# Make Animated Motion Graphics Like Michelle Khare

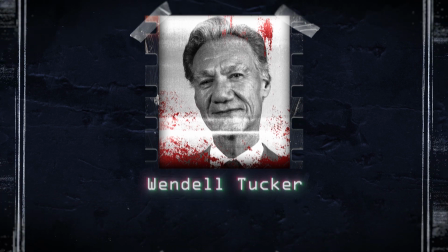[0:00]
Hello, my name is Will Carmack, and in today's After Effects tutorial,
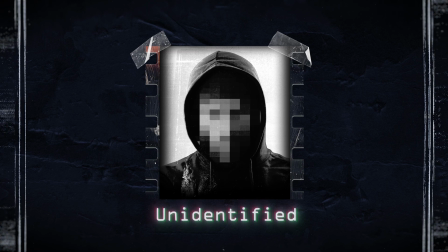[0:02]
I'm going to be breaking down how I did this motion graphic for Michelle Khare's latest YouTube video about becoming a trial lawyer.
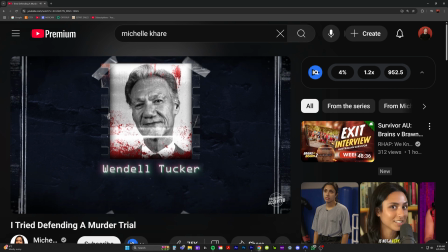[0:09]
The context for this motion graphic is running through all the possible victims and suspects of a crime.
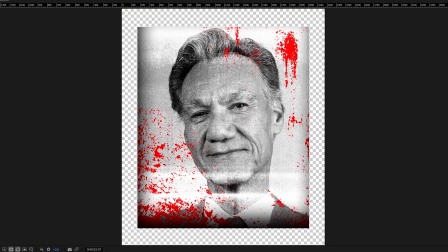[0:16]
So we're gonna learn how to composite a boring photo into a crime scene photo and then put that into a cool animated motion graphic. And I gotta let you know this video is sponsored by my sugar daddy, Squarespace.
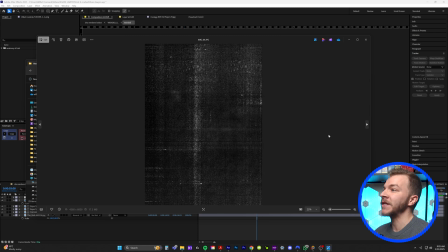[0:28]
So one of the first big things that I do before I start any of these motion graphics is get a bunch of assets. And you can see right here that I downloaded a bunch of different scanned paper textures
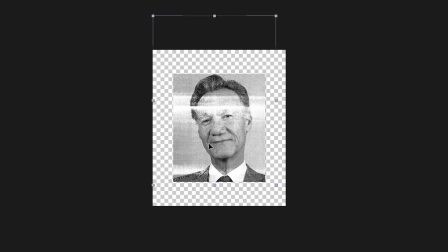[0:40]
that I could then eventually overlay on top of any photo to make it look papery.
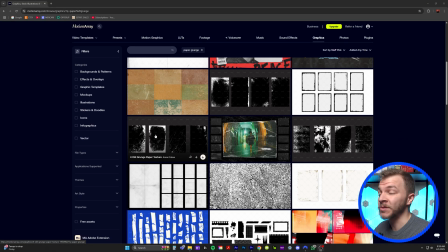[0:44]
And so my advice, I got all of these from Motion Array, which I do have a paid subscription to, and it is my favorite stock asset website.
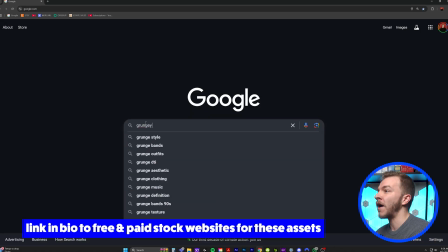[0:53]
However, stuff like this, where it's just textures you can find free online, if you just Google paper texture, paper scanner texture.
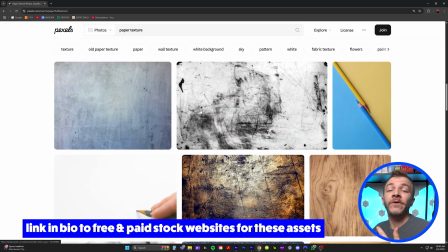[1:01]
You can even go to Pexels, PNG Tree. I'll link free resources in the description below where you can find some of these assets for yourself.
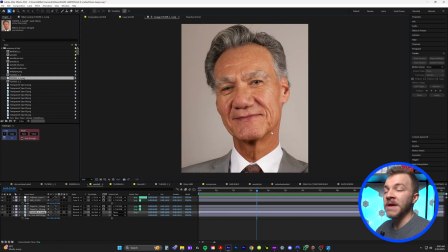[1:09]
And today we are gonna start with this photo of this man who in Michelle's video was a victim of murder.
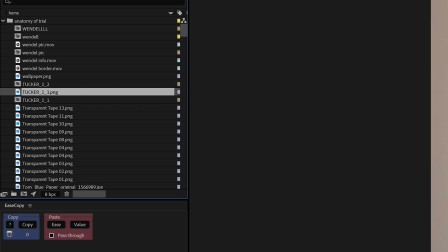[1:15]
What you wanna do first is grab the photo that you wanna turn into a stylized crime photo. We're gonna click on it and drag it right here into a new composition.
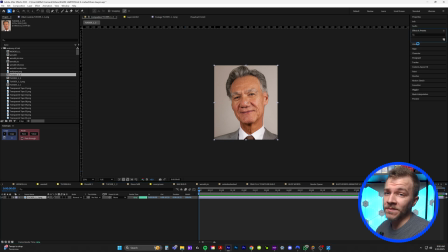[1:27]
So first things first, if you wanna make a crime scene investigative photo, this looks pretty tacky.
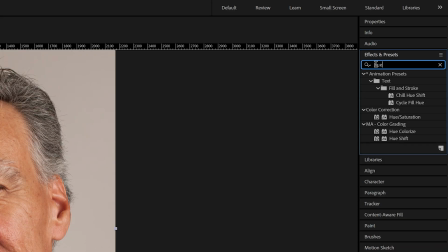[1:33]
So in effects and presets, we're gonna type in hue, and we're gonna grab hue saturation.
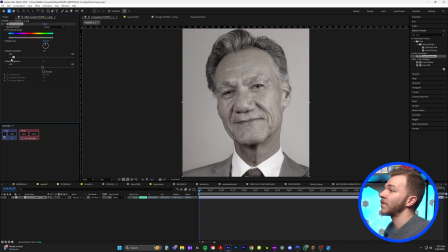[1:37]
What we're gonna do is take the saturation, bring it all the way down to zero. Looks a little weird. So we're gonna go to Lumetri color and put that on there as well. And under creative, you'll see sharpen, and we'll crank sharpen up.
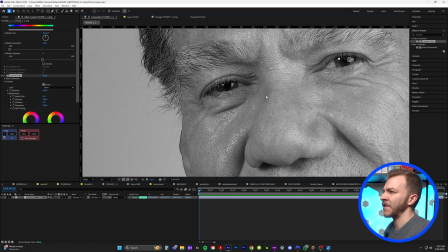[1:50]
Just gives it kind of this crispy look that I thought looked really nice. Now this still looks like a normal photo.
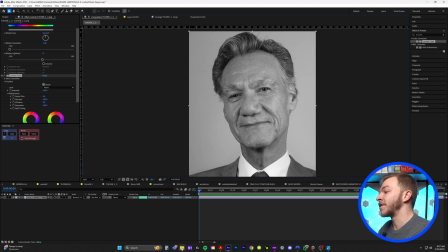[1:55]
We want to make it look like it's kind of papery textured. So what we're gonna do is grab one of these paper assets that I was just talking about.
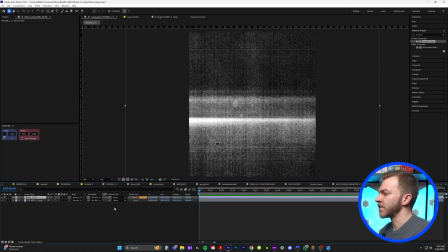[2:03]
This one looks really nice. I'll drag that into my composition. And what I'm gonna do is I'm gonna grab the track mat and put it onto Tucker.
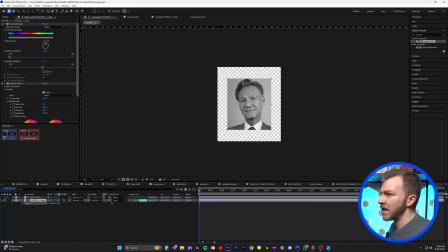[2:10]
And I'm doing that in case, you know, I scale down Tucker here. I'm not getting paper around the edges.
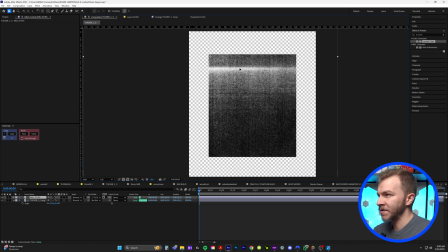[2:16]
Now my paper texture is gonna be locked onto my image, no matter where I move it.
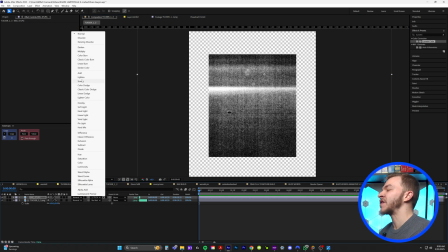[2:20]
And so for the blending mode, some people would tell you to do screen, but that's almost too bright.
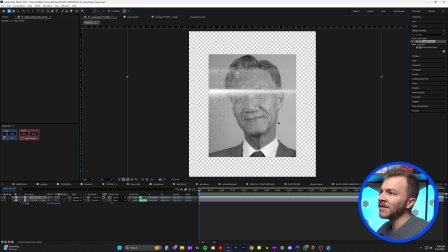[2:26]
It's not giving me enough of the original picture. You could do lighten, but again, it's almost getting rid of too much of the texture.
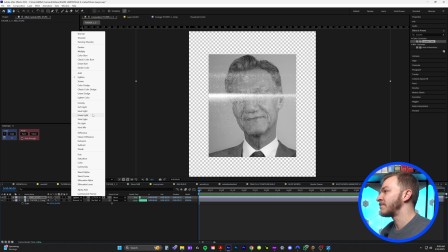[2:34]
So I found that the best blending mode is actually color dodge.
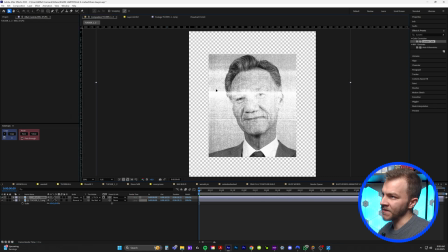[2:38]
This looks epic, because this preserves a lot of the texture in the image and also the blacks underneath of it.
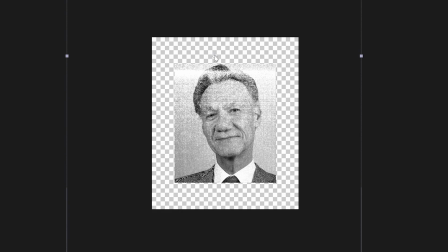[2:44]
So I'm gonna find the anchor point right here, and to move our anchor point, we'll hit Y, and we'll move it towards the center,
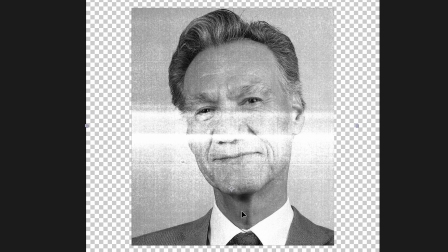[2:49]
and I will just scale this down, and I'll try to line it up with the photo as much as I can.
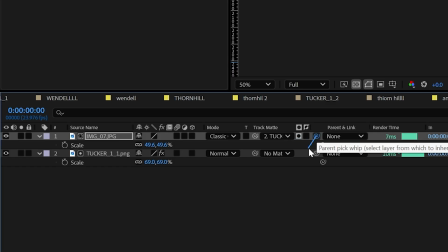[2:56]
Now, I think this looks really nice right here. And now we'll grab our parent and link tool and connect it to Tucker, our original photograph.
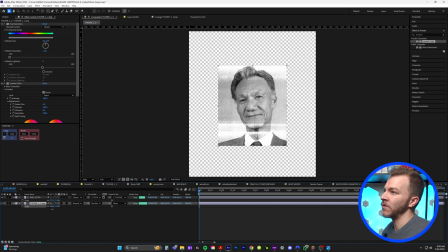[3:05]
So now the paper texture is locked on and will always move with our photo.
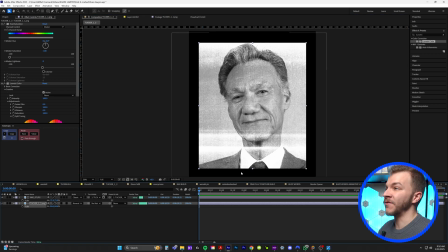[3:09]
And now to stylize the picture even further, you'll see in the video,
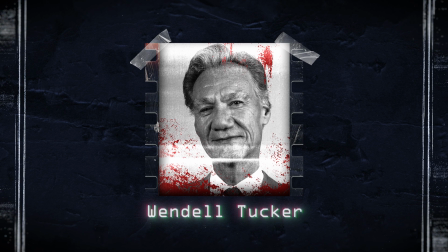[3:13]
I added a little bit of blood stains and blood splatter to this image to give it some more complex stylistic look,
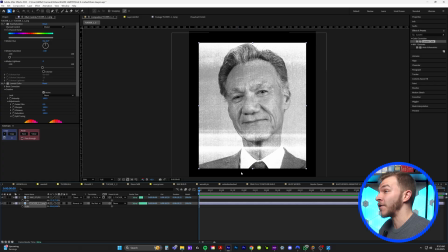[3:19]
especially because in the video he was a victim.
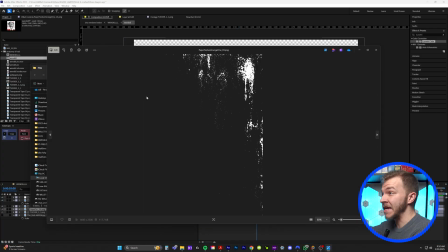[3:22]
And again, this is something that you can Google and find online or find in something like Motion Array, but I actually didn't Google blood. I found these labeled as grunge textures on Motion Array, and this one looked kind of like a blood splatter.
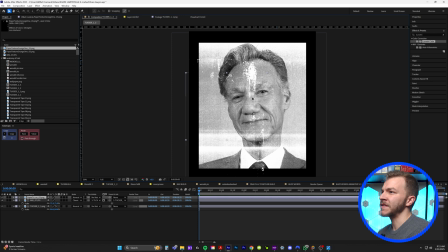[3:36]
So I'll grab this asset and bring it into our composition. You can see here, we kind of have this like white paint splatter.
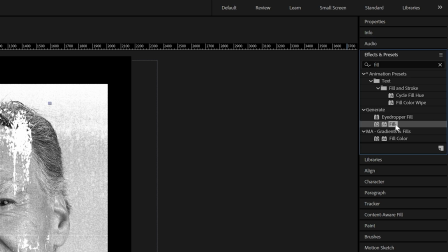[3:41]
And what I'm gonna do is in effects and presets, I'm gonna type in fill. And if I drag fill onto this layer, it's gonna turn red, which is very nice.
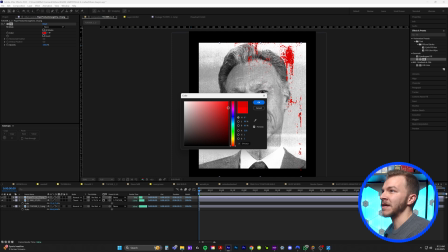[3:50]
I'll make it a little darker red, like in the video. It matches more of like a natural blood color.
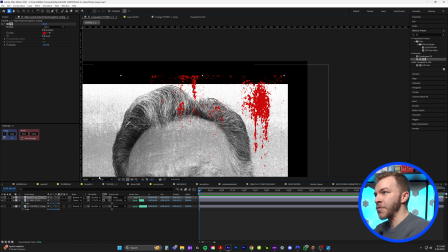[3:55]
I think that looks really nice. Everything in this layer, we want it to be infinitely locked onto our photo. We're gonna grab our track mat, pick whip, and attach it to our first photo. So now this blood will only show up where our photo is.